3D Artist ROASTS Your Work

found some pumpkins and a skull okay all right so we have a wide angle shot here immediately i'm a little bit confused as to why it jumps from filling out the whole screen dimensions wise to kind of cropping to a square maybe you could find a better way than completely changing up the resolution of it lots of camera shake going on a little bit of a jump here that maybe didn't it was that like a separate scene or something yeah i'm not too sure why that randomly cut maybe you could have found a way to make that just a little bit more seamless or all the one animation. Because when you start and stop an animation or you fade to black or something like that, to me, most viewers are going to look at that and immediately find disinterest. A reason to scroll away because you've just, you've taken them out of that environment. When we pan through, there's a random like glowing circle here. I don't know if that's meant to be like a ghost orb or something. That's the only reason I could think of to maybe fit into the theme. But apart from that, it kind of looks like you just left a layer on by accident.
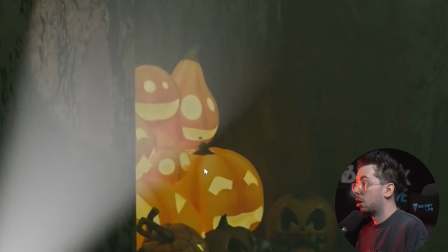Once again, with the glowing pumpkins, I feel like they would have a lot more of an effect on the environment than just having glows within the eyes.
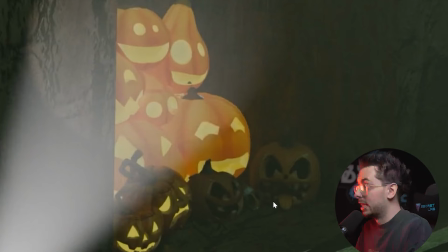That glowing effect is going to cast light onto these pumpkins here, the walls and stuff, whereas currently you only have the flashlight or torch or whatever being the main source of light within this scene.
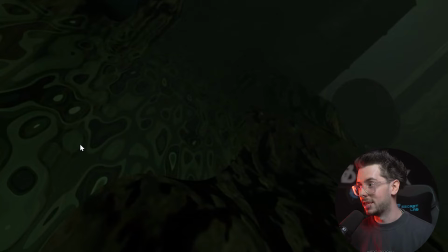Immediately when you're thrown to the ground, you can kind of see what looks like a Voronoi texture or something on the ground, which is just not very realistic.
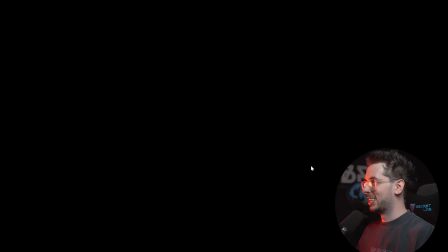I like that it gives off a little bit of a wave at the end just looking at the character or something cool touch I like it so one problem I'm having with this immediately is that because this is done through Instagram I can't really view this on my computer correctly so we're gonna bring out the phone and take a look at it all right cool so we got a cloth sim being wrapped around like a skeleton or something
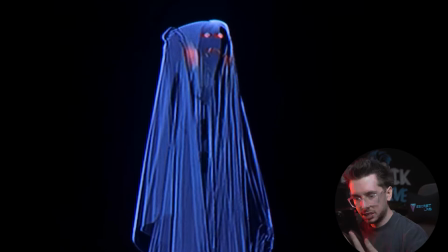it almost looks like a VHS tape like it's very vintage almost we've got some glowing emission in the eyes.
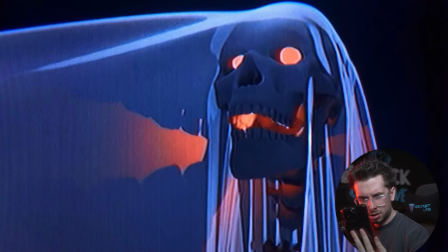The skull is a head. The cloth is kind of moving around on it.
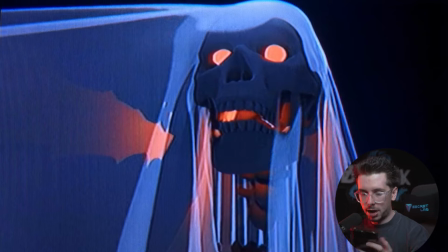Okay, cool. So I'm not sure if this is your first time mucking around with cloth sims or not, but I think you've done a good job.
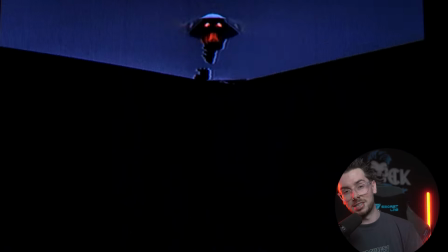It looks like there's enough resolution in there.
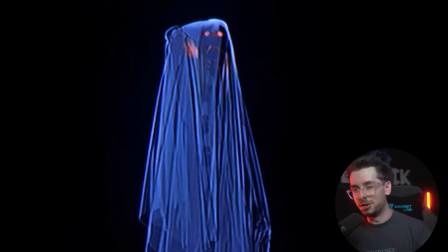I think maybe if you had the skeleton moving around, the ghost moving around a little bit more just to add like a little bit more depth to the animation itself. But you know, I just feel like if I had to pick this apart, maybe I'd ask there's a little bit more movement to this. Maybe perhaps some more camera angles rather than just the one or two. But look, awesome submission. Thank you again for entering. All right, next up, we have a submission from Din. Let's pause this before we open it up. And now let's give this a play. Whoa, that pumpkin literally came out of nowhere. Hey, I'm getting a Toy Story vibes where there's only movement going on when there's no humans around. That's my first thought with this one. Okay, cool. So you've done a good job of putting some sound effects in there as well to kind of match up with what the pumpkins are doing. Maybe you could have put a little bit more emission onto the glowing pumpkins, especially because it is a bit of a darker, moodier scene when that door closes. Just based on how that light would be reflecting onto the camera, maybe there could be like a flare or just some more emission, that kind of thing. I think the most noticeable difference that you could have made is having some more emission on those lights. If you're using Eevee or something in Blender, it's kind of just as simple as turning on the bloom and that would have made it look just a little bit better. Look, this, this is a great submission and yeah, look, just, just boost up that admission, man. I think that'd really just add a little bit extra to this one. All right. And let's move on to the next one from the Rook Studio.
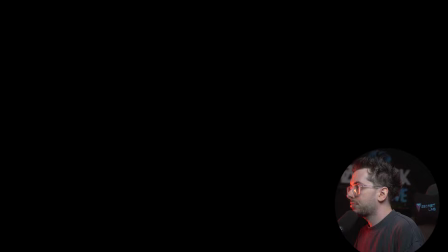Let's dive in.
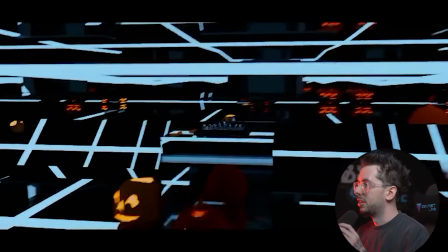Okay. I've got some music. We have some pumpkins thrown in there and we're panning around a chessboard.
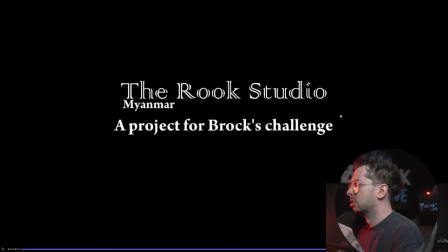Okay. That was super quick.
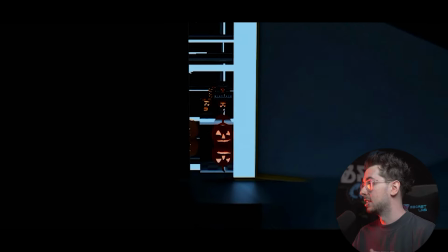So we know this is meant to be a Halloween theme challenge and apart from the pumpkins
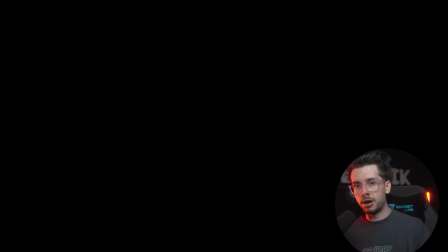in there I'm not seeing too much of like a storyline or structure or a way that this fits into that Halloween theme.
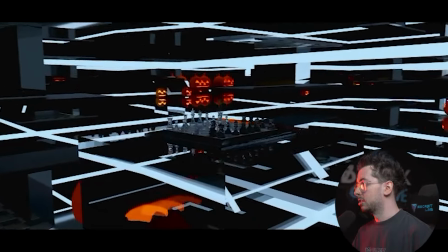Usually when you're watching an animation you have you know a start a middle and end a payoff of some kind at the end and the the main focus
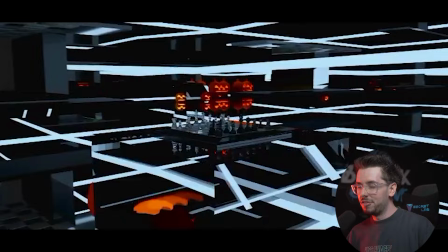that I'm seeing from this is just kind of panning around a chess board within a bright reflective neon room.
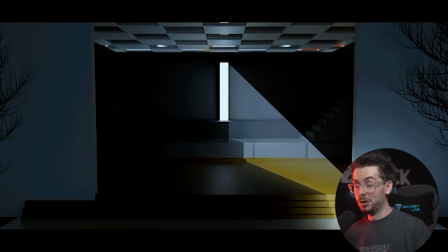I just don't feel like this fits into the theme as much as it could but I do appreciate the fact that you've entered into this challenge anyways.
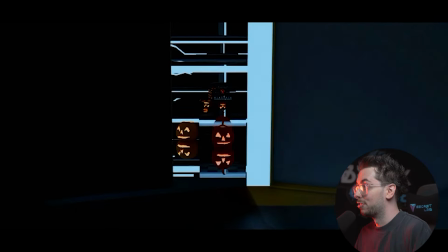I would imagine that the render times on something like this with so many reflections and neon lights and that kind of thing would have been a little bit crazy
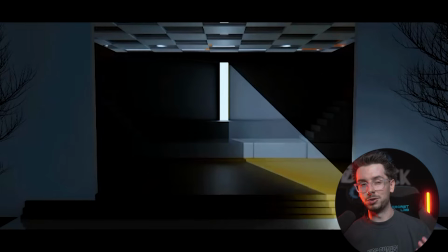but I do think that you could have put a little bit more thought into the composition and the storyline for this one and just find ways to make this fit into the theme a little more than just adding in some pumpkins and calling it a day.
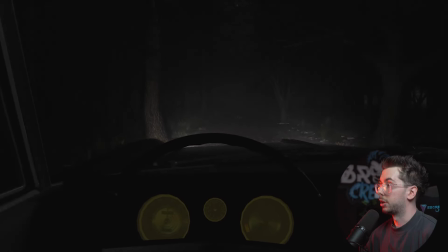okay so we're following a car and now we're in that car what
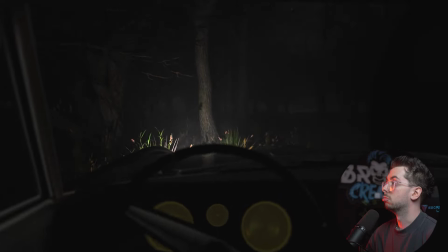are we passing we're in a very scary oh oh you
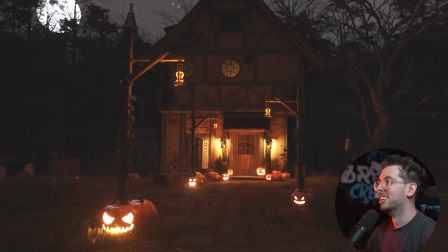seem to get out of that car okay okay so he finds like a a haunted house or something
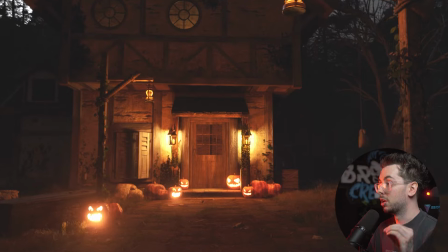now this right here is a good example of having enough emissive glow from those pumpkins and then when we get towards the end here we can see a little bit of flickering from that denoising which is okay and then kind of like a jump scare at the end so you do have to appreciate the jump scares are going to be very much sorry a part of the horror and halloween theme when it comes to animation and stuff when it just stops like that it does feel a
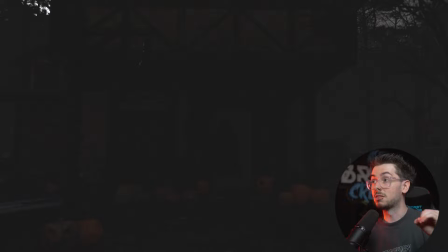little bit jarring perhaps as that door is opening it would have been cool to see those lights flicker on and off rather than just suddenly cut to black.
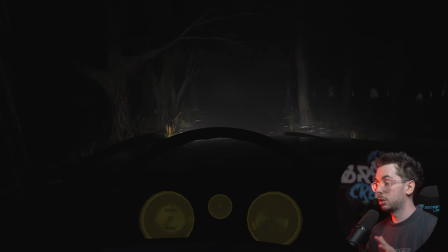The lighting around the car driving scene is very realistic. We're only seeing the light that's coming from the headlights in the front of the car.
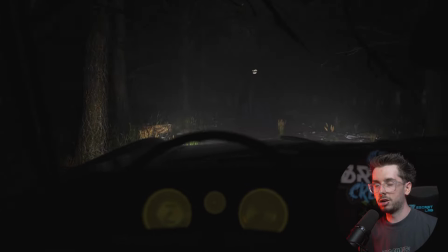I do feel like the glowing green from within the car could have been a little bit brighter. No one's sitting there driving in complete darkness. The texturing of all the environment and stuff is awesome. And yeah, once again, maybe just towards the end, having some flickering of the lights and not feeling so jump cut-ish would have been nice. And now it's time to pick the winner of the challenge. For me, being able to sit through and watch all these submissions and see everyone's artwork is truly one of my favorite things about owning this discord server but one of the hardest is picking the winner. Everyone puts a lot of time and effort into submitting into challenges and I don't want anyone to feel discouraged by the fact that they didn't win but for me the winner of this challenge was definitely the submission by lego deep sea. They definitely didn't leave the character static they added some little subtle movements to it and it really reeled me into the point where I wanted to go what's next.
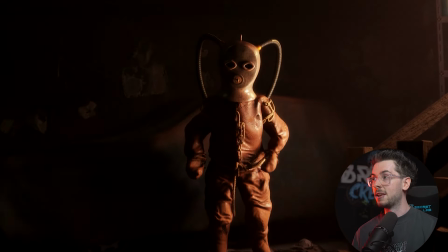I'm going to be in contact with you shortly so that you can claim your prize and man look everyone here has done such an awesome job at this challenge. So if this is something that you want to join in on as well and have your opportunity to win make sure you go join the discord. You can ask for help, you can get feedback on your artworks or you can just chat about your general interest because we all share the same field. Once again thank you to everyone who joined in on this challenge and I can't wait to show you all the next one.